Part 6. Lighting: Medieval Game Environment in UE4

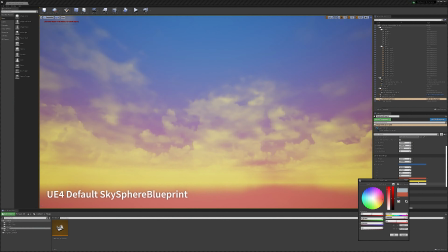(4:08)
Unlike previous projects, the medieval village does not use a skybox or Unreal Engine's default sky blueprint.
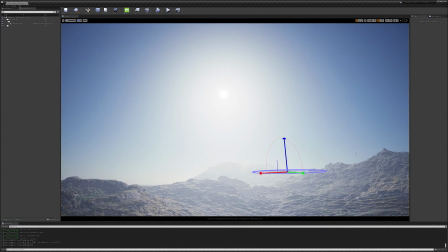(4:16)
Instead, we are using Unreal Engine's new SkyAtmosphere system.
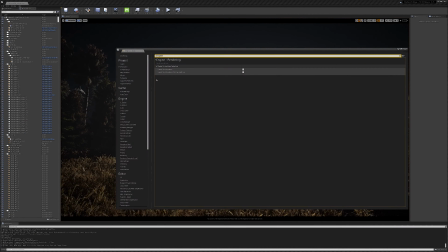(4:20)
So once we made sure that both support SkyAtmosphere and support SkyAtmosphere affecting height fog are enabled in our project settings,
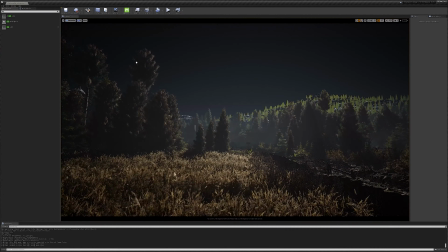(4:28)
we can then simply drag and drop a new SkyAtmosphere actor into our level.
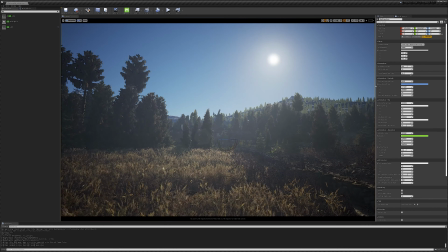(4:34)
This system essentially simulates the behavior of a physically correct atmosphere in relation to your direction light as a sunlight.
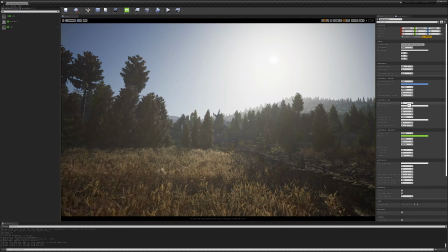(4:42)
It contains a plethora of tweakable parameters, giving the user full control over the physical makeup of the sky.
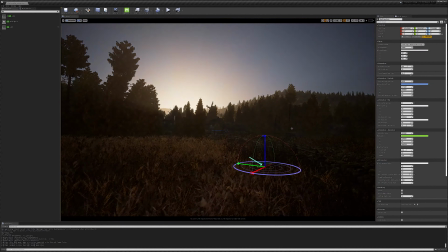(4:50)
Using Ctrl, L and left-click drag, we can quickly move the direction of our main light source and see how it reacts with our new atmosphere. We
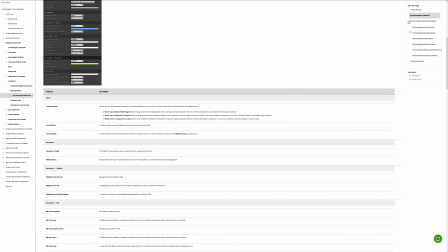(4:59)
made sure to provide links in the description below that will take you to the extensive documentation Epic provided,
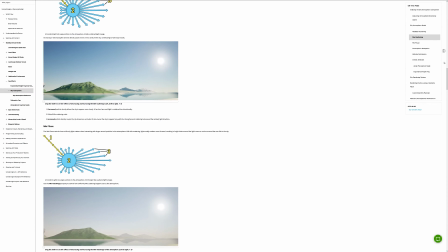(5:05)
talking you through initial setup, all available settings and additional CVARs.
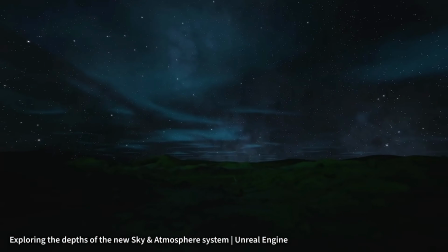(5:10)
Stuart de Young covers this system in his in-depth video on the Unreal Engine YouTube channel, for which you'll also find a direct link below.
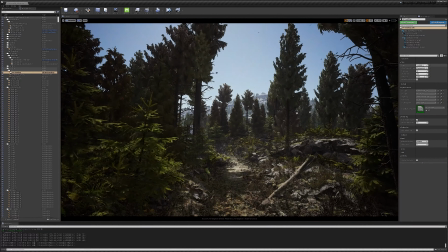(5:17)
With a few final tweaks to that system, we're only really missing one large component.
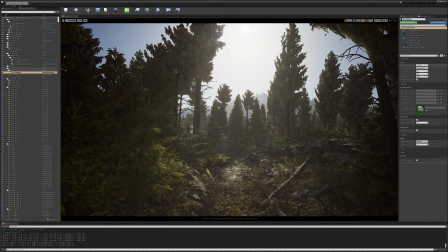(5:24)
As you can see, we currently do not have any clouds in our scene, which doesn't quite fit the moody, overcast vision for this project.
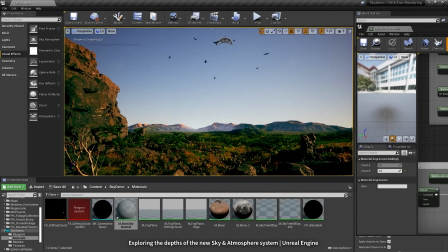(5:32)
Again, we could tackle clouds in a few different ways,
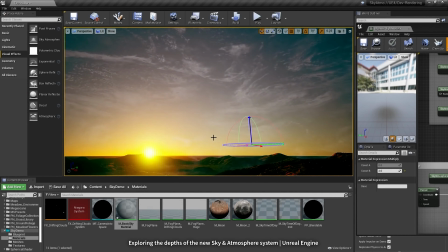(5:35)
for example an added skybox that uses atmospheric sky and direction light data to tint and illuminate cloud textures.
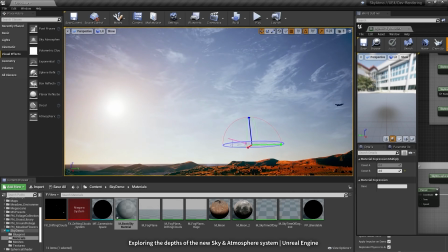(5:42)
Or we could even opt for manually placing huge cloud cards.
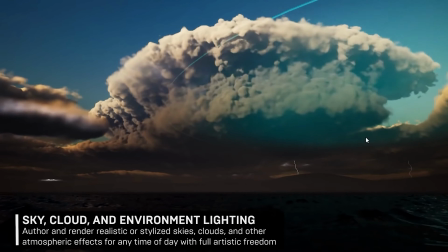(5:47)
Instead, we decided to make use of the amazing new volumetric cloud systems that are introduced in 4.26.
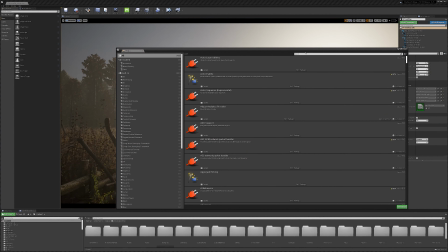(5:54)
To use this new system, you will first need to go into your plugins and activate the Volumetrics plugin.
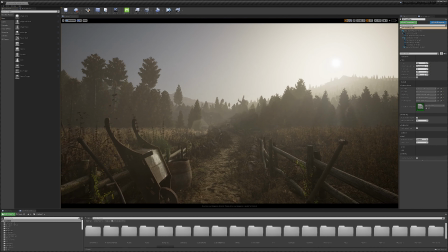(6:01)
Once that is done, you can simply drag and drop a new volumetric cloud actor into your level.
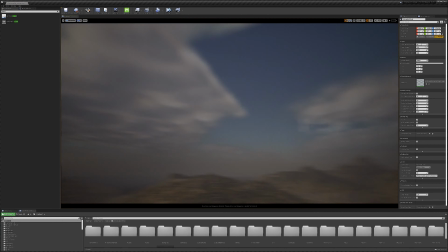(6:07)
You can see how, especially in conjunction with the atmospheric sky, we get some beautiful light play on the clouds.
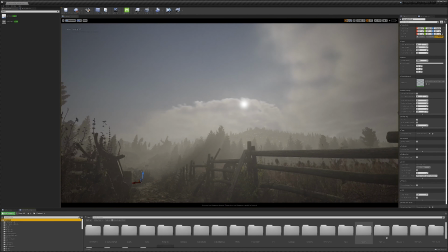(6:15)
This gives us a good start, but can be pushed further.
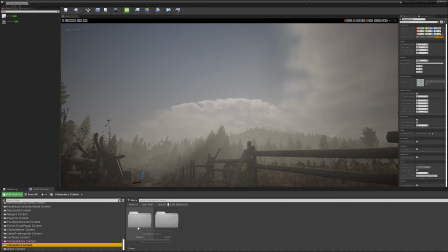(6:18)
If you want to test out different settings and approaches, you'll find different cloud materials in the plugin folder,
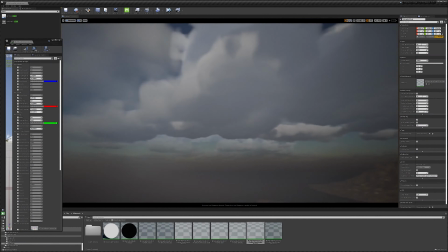(6:25)
along with a demo map which allows you to play around with this system before adding it into your project or scene.
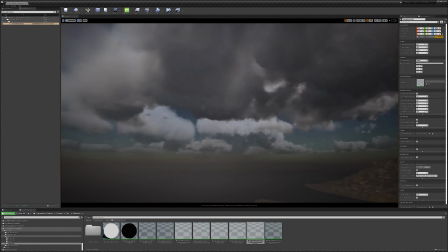(6:31)
I made sure to add some changes to one of the materials this system ships with,
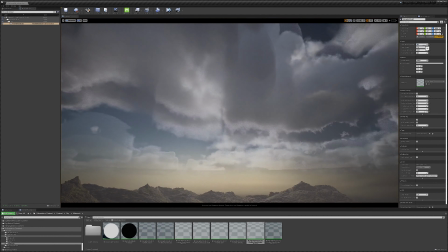(6:36)
along with some adjustments to the actual volumetric cloud actor.
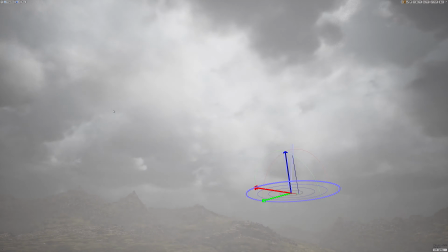(6:41)
With our clouds now looking beautiful and all of our other components established,
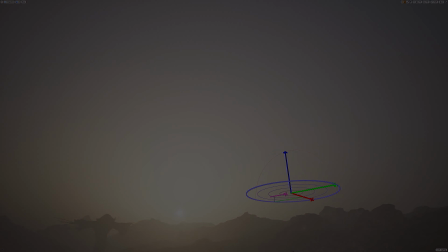(6:46)
we wanted to make full use of this dynamic setup and implemented a time of day system that would allow us
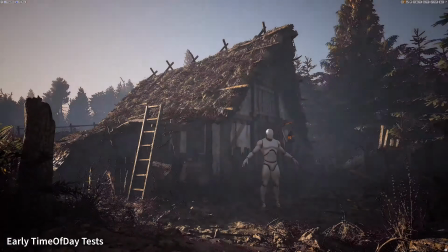(6:53)
to trigger different transition speeds and values for certain times based on the character's position in the level,
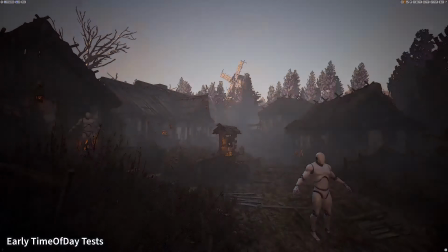(6:59)
even allowing us to integrate post-process settings per time of day.
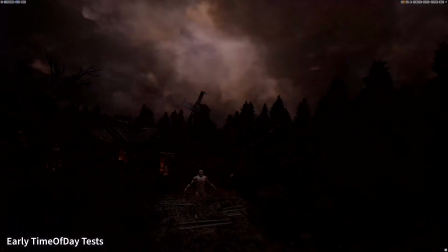(7:04)
Chris Murphy did a wonderful job of creating that system for us, and he will dive into a thorough breakdown in one of his upcoming tutorials.
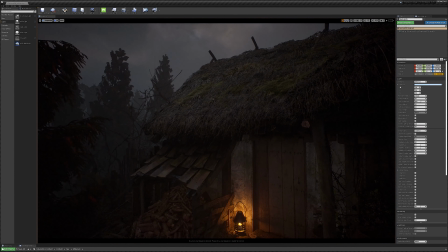(7:15)
Last but not least, we made sure to dress our level with various lights to give more depth to shapes and visual guidance through highlights.
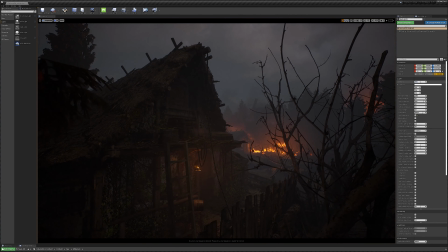(7:23)
Lights can be a great way to highlight, if you will, important or walkable areas to the player.
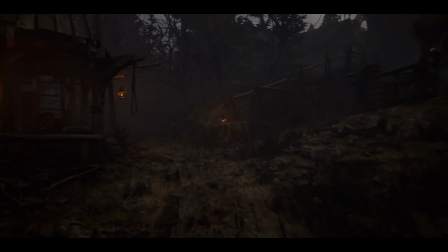(7:30)
This approach is quite different from how you'd light for cinematic shots,
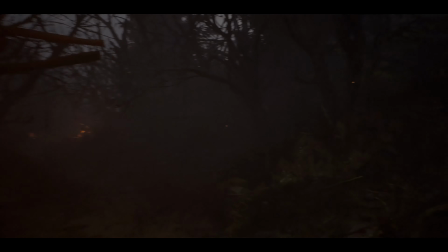(7:34)
as we are trying to highlight the basic flow from A to B so anyone playing doesn't get lost or confused about where to go.
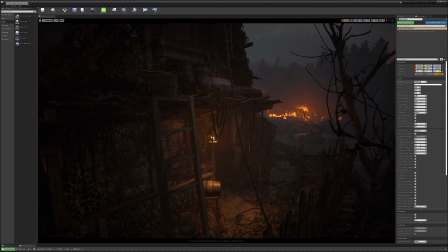(7:43)
Important to note is that for all of the lights we are using values at least loosely resembling real physical values.
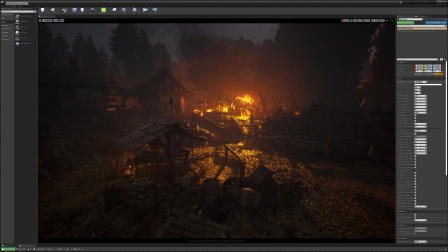(7:50)
While artistic license is definitely being used in order to achieve the mood we are after,
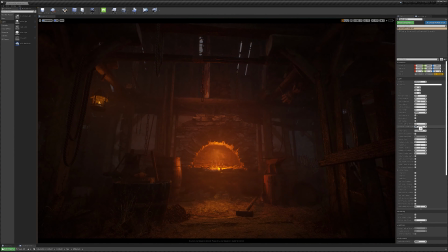(7:55)
a rough ground truth around which one can orient base settings is always helpful in ensuring a more coherent look. One last note is that especially point lights are notoriously expensive, so we made sure to disable shadow casting wherever possible.
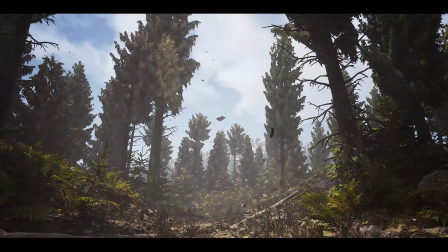(8:13)
Now, thank you all so much for watching. I hope you enjoyed it.